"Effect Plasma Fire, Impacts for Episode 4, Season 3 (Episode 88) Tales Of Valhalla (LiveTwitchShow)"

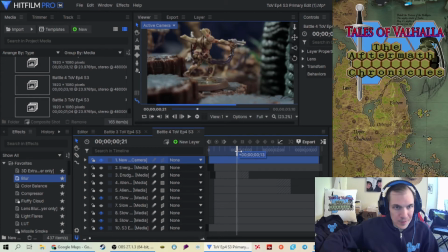20:38 So, and then, well, this is going, you can see, like he's firing away, and then we come up to this one, and they're still firing, so I'm going to transition back and forth, like I'll fire a few times when the shot's done,
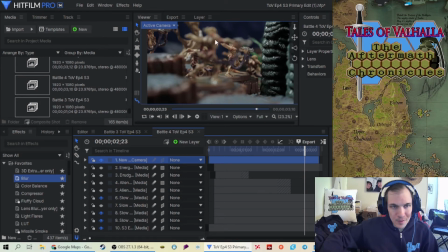20:53 but I'll blur out when the miniature's blurry, then I'll blur the effect. When the miniature's not blurry, I won't blur the effect, but let's just add on the first round of him firing.
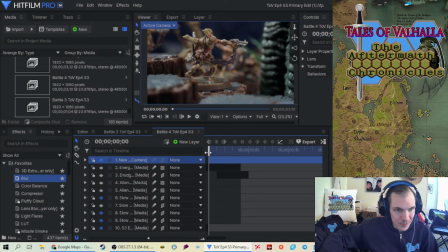21:07 This is where things get fun. And we just have a few minutes left of it, so less talking, more working. Alright. So first thing I'm gonna do with this one is go here.
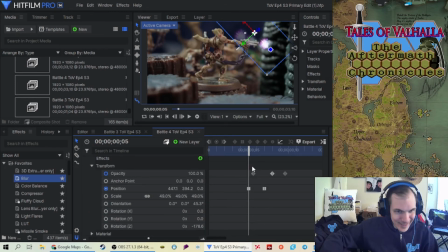21:26 And like I said, I might not have enough time to get out of this. It might be a very fast close. So let's remove that position.
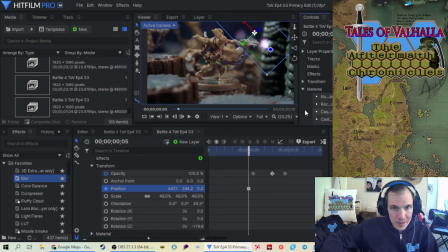21:44 And what we do first is up the scale, up the scale, up the scale. Make this guy bigger.
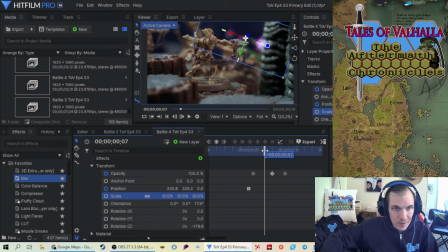22:03 So what does that look like when I do that? Okay. Better? I think so.
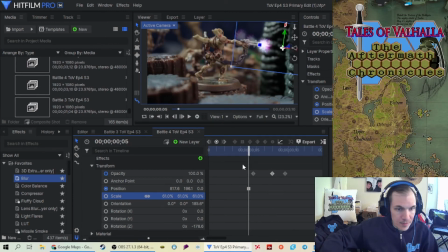22:27 Alright, so position. I don't mind going and then jumping back there. That's fine. So let me see how this will work.
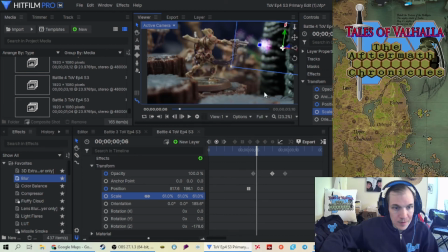22:46 Okay. So we'll bring this here. I still think it needs to be bigger. I want it to be bigger. I want these things to be a little bit larger than life this time around.
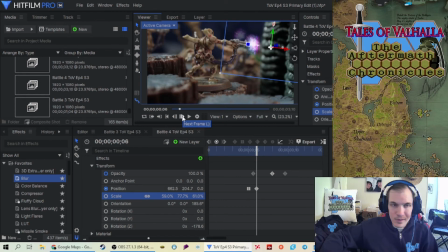23:04 Because I thought like the season 2 segment where these guys are in, they were just too small. I want these things to look dangerous, you know, to be dangerous.
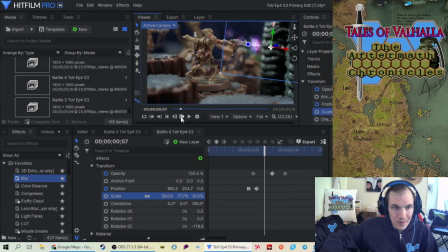Just going to then adjust a little bit, and that should be fine.
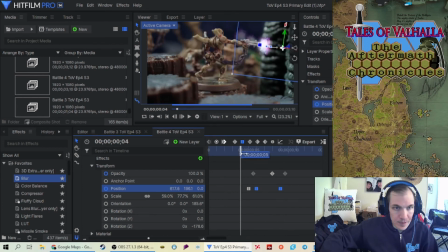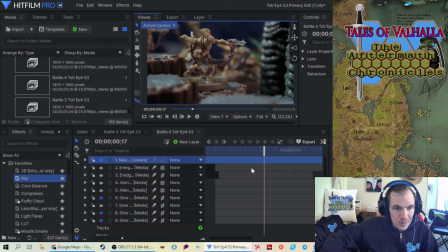23:46 Pewy. Uh-huh. And now, let me add on the reflections here. Really doesn't matter, but I do need to
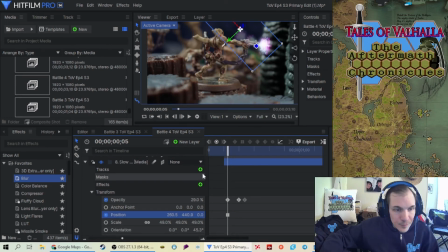24:08 once again position, so I'm just put it right here.
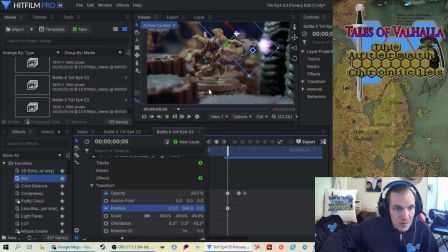24:26 And the scale is fine.